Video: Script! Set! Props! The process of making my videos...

So today it's got some stripes on it, so it's got some visual interest going on. I've got my scarf on. I don't think you can tell what the pattern is, but again, it's got a pattern. If I was wearing just black and black and black, it'd just sort of be a black hole with a head coming out of it, right? When I'm doing videos that the camera is further away, I choose t-shirts with bigger slogans or emblems on them.
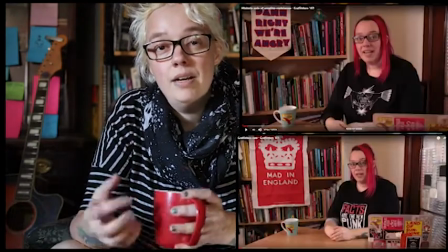So like Craftivism 101, each of those t-shirts had a slogan or something in it that you could see from far away. When I'm doing stuff like in the kitchen, that's a much closer shot,
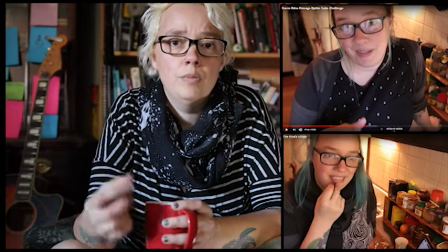so I choose t-shirts with smaller prints all over so that you can see them. My hummus experiment t-shirt, it didn't work so well because although from mid-shot you could see the design on it.
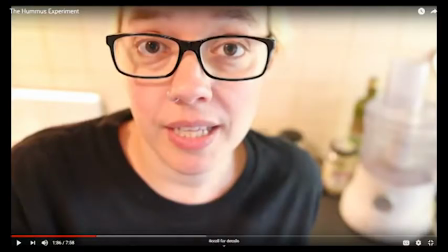When we got to the kitchen, the shot was different because our camera has changed since I last filmed something in the kitchen. And basically all you saw was my shoulders with the black. So I wasn't too happy about that because I wanted to, you know, have something interesting in there. It was a very tight shot, that one. Usually I don't worry about pants so much. Not that I'm not wearing them, but that it doesn't really matter what I'm wearing because you can't see them.
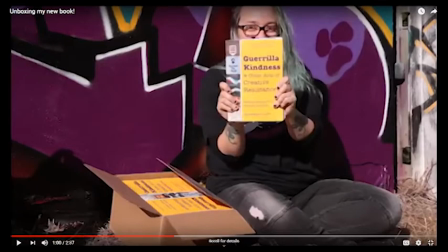But for the unboxing of my book, I was aware that you would see my pants because I was planning to sit cross-legged. So I chose a pair of jeans that had some stitching details on the knees so that you'd be able to see that and there would be, you know, just something of interest. Today I am wearing jeans with holes in them, but this is not because I wanted some visual interest, but basically because these are the ones I was wearing. Again, you can hardly see it, so I probably wouldn't worry about choosing the right pants for this video. Props! Props, props, props! I don't use a lot of props in my videos. I choose my mugs from time to time, like I choose my t-shirts. So I chose this cup today because it's nice and bright and red and it contrasts with the stuff I'm wearing. It's also nice and big, and it doesn't have a design on it, so people aren't just sitting there squinting going, what the hell is that design, instead of, you know, listening to me.
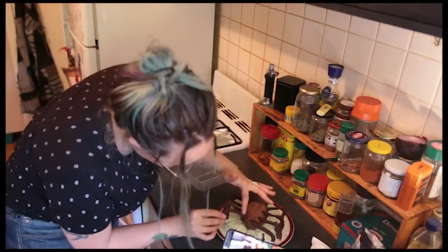So when I was doing the spider cake video, I was aware that I would be putting the cake on a plate, and I didn't want just a plain white plate.
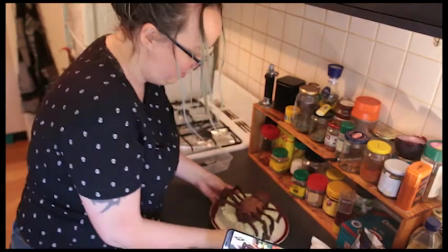So I had a plate with a red pattern around the very edge, just to give it, again, a bit more visual interest.
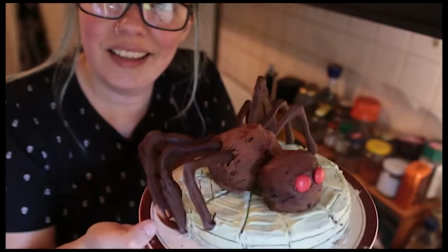But it wasn't hugely colourful or patterned or anything to take away from the main focus, which was the spider cake.
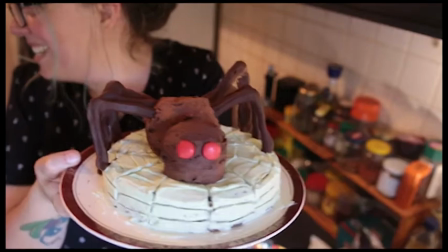Spider cake, spider cake!
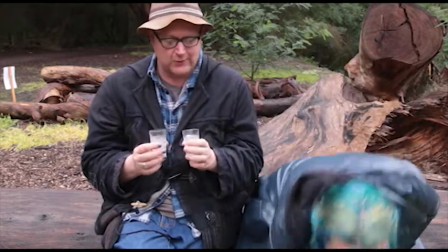When I was doing the King's Ginger video, I chose some little cut glass shot glasses, again because there was a bit of a pattern to them,
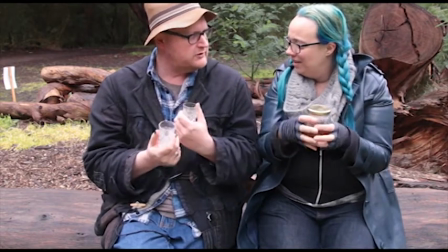and because they were clear you would see the King's Ginger as you poured it in,
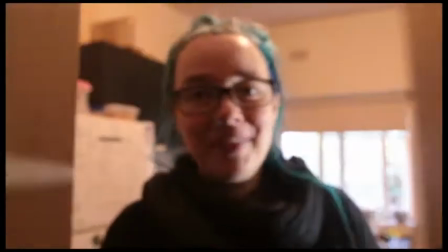and I chose a nice jar to put it in to take it out to shot. For the King's Ginger you had to put it in a cupboard in the dark for a day to let it steep.
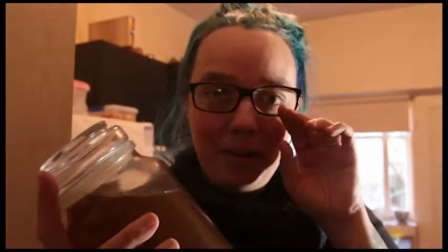So I really liked this shot because I thought it was pretty clever that I put the camera in the cupboard, and so you've got the point of view of the bottle. Script. I used to script my videos out, especially with the Craftivism 101 things, because I had things that I wanted to hit. And I didn't do it in bullet points, I actually did it like line by line by line. And then I would read the line off the computer and then try and say it back to the camera, which took a really long time to get right.
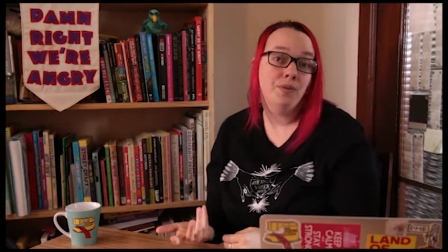So that's just a few examples of historic
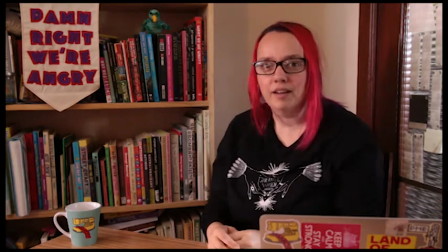creative resistance around the world. I can do this. So that's just a... Can I do this? So that's just a few examples of historic creative resistance.
Then I started putting it in bullet point because I think I'm more engaging when I'm just saying stuff rather than desperately trying to remember lines to repeat to the camera. So now I do bullet points or just do it totally off the cuff. So today I've got a little bullet point list of things that I want to tell you.